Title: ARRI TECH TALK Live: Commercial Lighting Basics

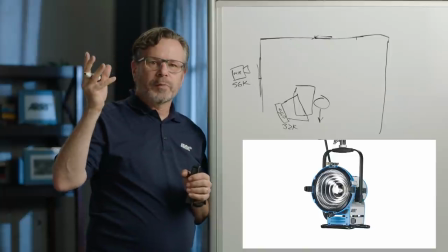What's nice about the M18 is you can flood and spot, and the reflector is really nice.
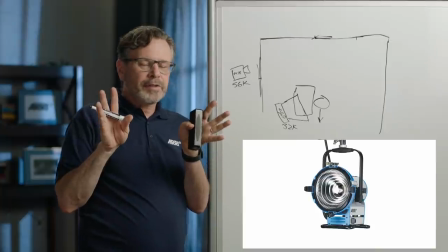The spread is really even. And that's really important if you want to create daylight effects.
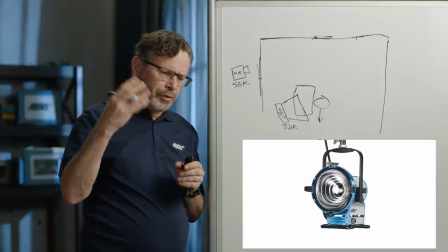PARs, traditional PARs with the interchangeable lenses are great for bounce sources.
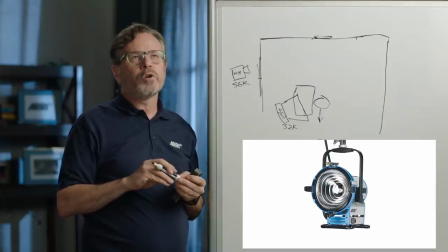But the M18 I used a lot for daylight, because even though it's not going to give you super crisp, sharp shadows,
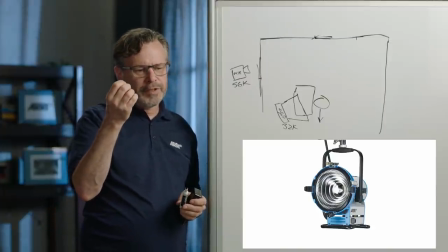it gives you shadows with a little bit of a soft edge to them, which I like. You know, it's as if the sun is coming through haze or some light clouds or something like that.
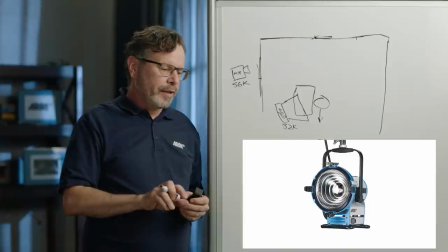I use these tons. They replaced quite a lot.
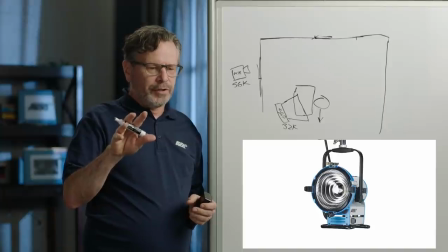I mean, it used to be that at one point, if you're shooting a night exterior, you might put a 12K on a Condor scissor lift,
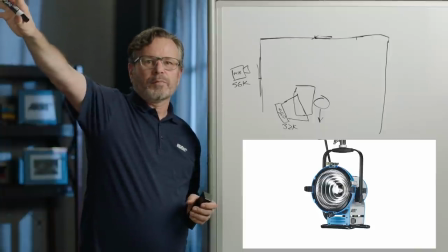you know, on the next block over to light the front of the house.
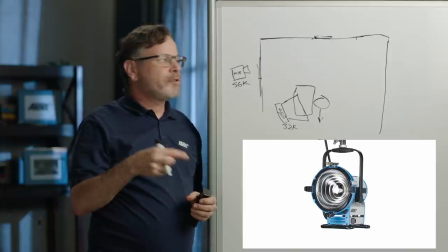The commercials that I was shooting towards the end of my freelance career, I was basically just taking an M18 and putting them on a high stand at the end of the driveway.
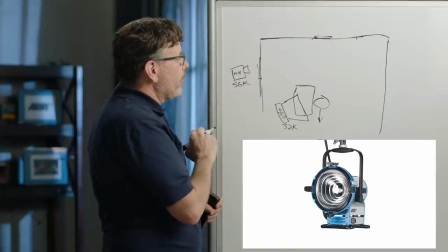That's how useful this light is. I carried these all the time. So that's kind of the combination here of what I was doing.
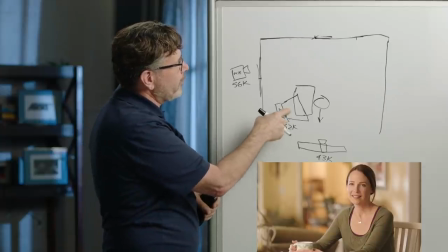Oh, I should talk about the medium chimera.
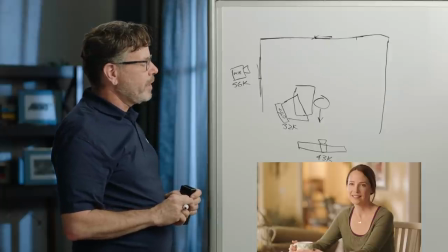I don't have a lot of use for small chimeras for key lights because I feel like I still get a lot of
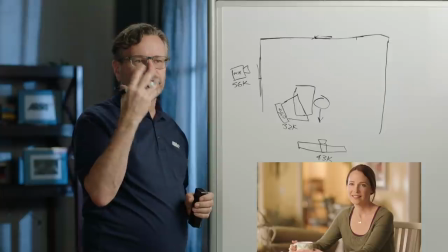hard shadows off them. And the harder the shadow is when you light a face, the more precisely that shadow has to be placed.
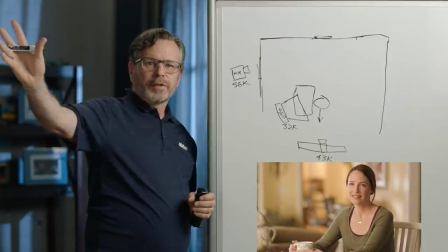So if someone has a big nose, you have to move the light around in front to kind of hide, make that shadow smaller.
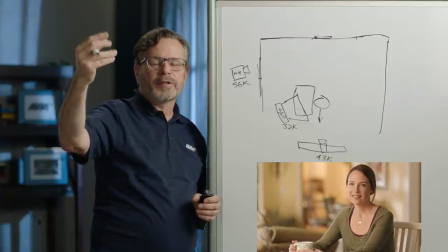If they have deep eyes, you kind of have to get the light lower. Sometimes moving the light to where you get into the eyes does something weird to the nose.
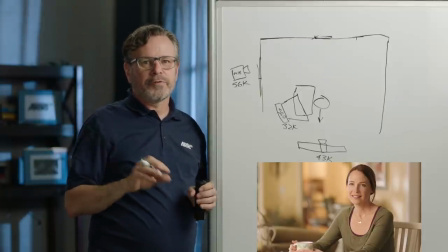The softer the light is, the better it works on everyone. So medium chimera is up close.
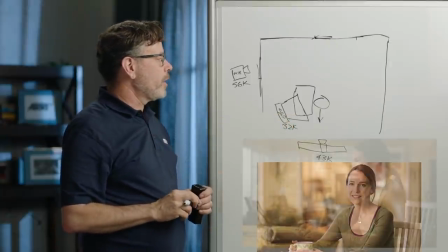I used those quite a lot. And that's what I'm using here. So let's go on to the next.
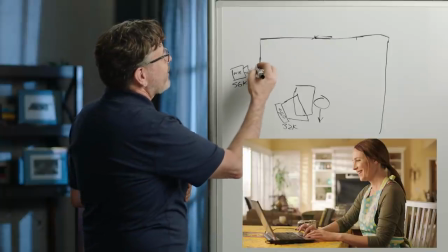Oh, and here we are. I didn't realize we got onto that shot. But so you can see, here's the what the M18 is doing.
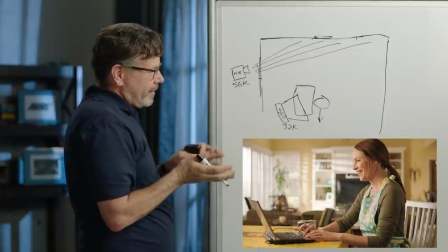You can see that pattern. And you can see the shadows are kind of diverging, but you know,
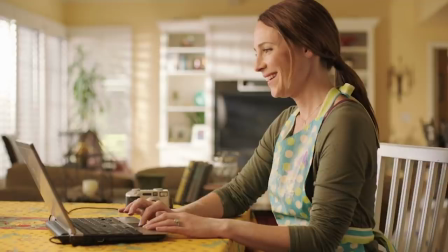it doesn't feel exactly like sunlight, but it's close enough. It's commercial real, as we used to call it. And this is basically just the same setup.
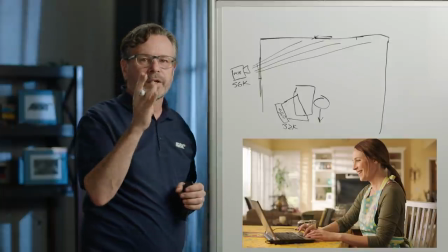There was the shot where Mom was looking right into the camera, and then there's this shot,
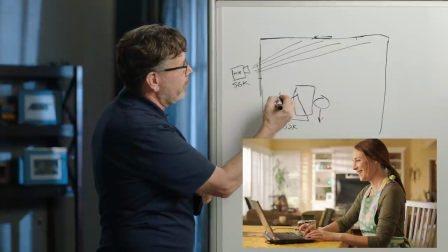and the only difference is we cheated this around over here to, you know, give Mom a little bit better modeling.
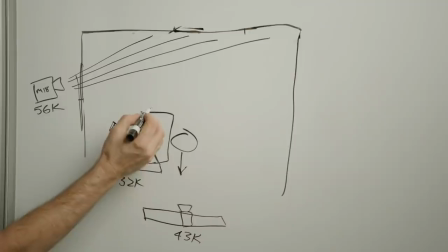Now that she was turned directly into the light, it was better to have the light over here instead.
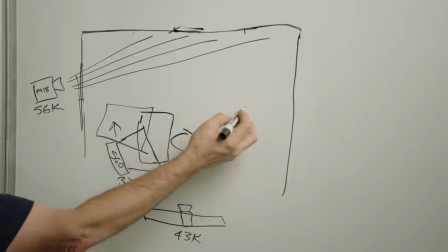And then we just, oh, I should also talk about, you know, walls and houses tend to be white.
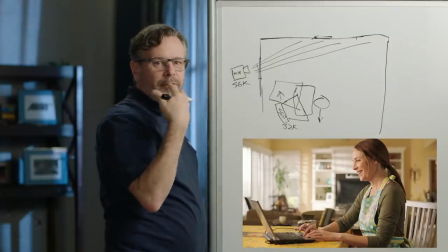And white tends to bounce a lot of light around. And ambient light is not always that flattering on faces.
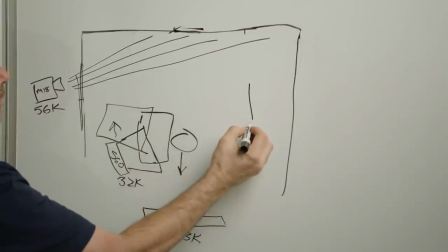So what I always did was I would set up probably a bunch of floppies, you know, black
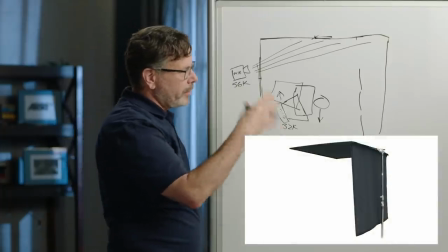duvetine, you know,
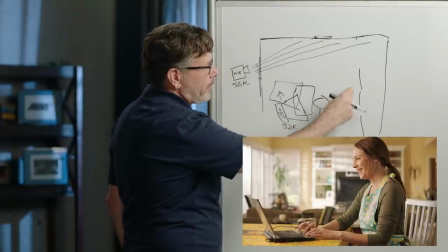solids or something to get in the way of that white and basically make this a black surface instead of a white surface to take as much light away as possible. And then I just bring in a little bounce card. So the light came in from where I wanted it to.
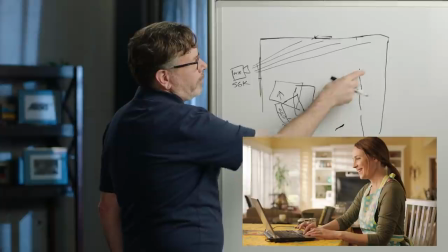Otherwise, you know, you're gonna have light coming off, you know, the wall from back here, from here, and that can do weird things to a face.
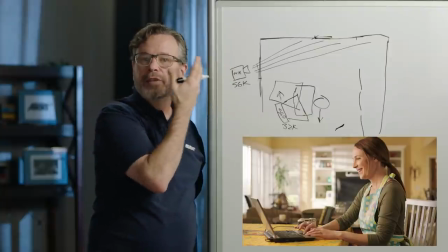And what happens most often is you get a lot of fill on the side of the face, but it never gets into this eye.
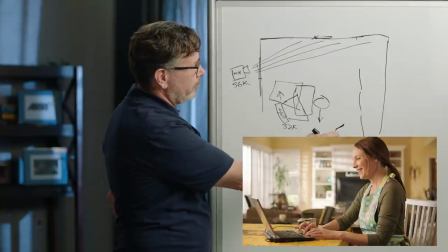So if I knock all that out and then I bring a little fill in from the front, either from here or you could even do it from over here. In this case, since the light was so close and frontal, I'm pretty sure I just brought in a little bounce card from over here.
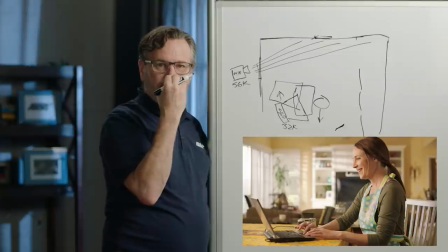But at least I can get into that eye and I'm not creating this situation where you've got the bright side of the face,
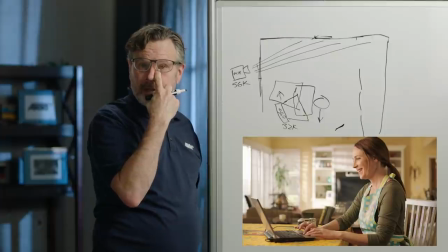the dark side of the face, and then a really dark part of the face that nothing gets into.
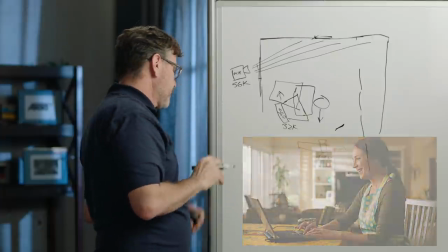I really hate that look. All right, let's go on to the next shot.
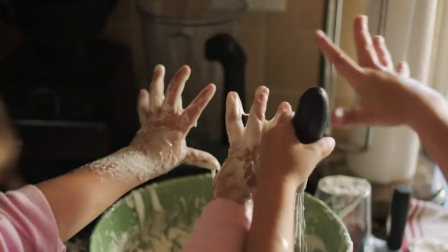All right, so this is pretty simple. In fact, it doesn't get much simpler than this.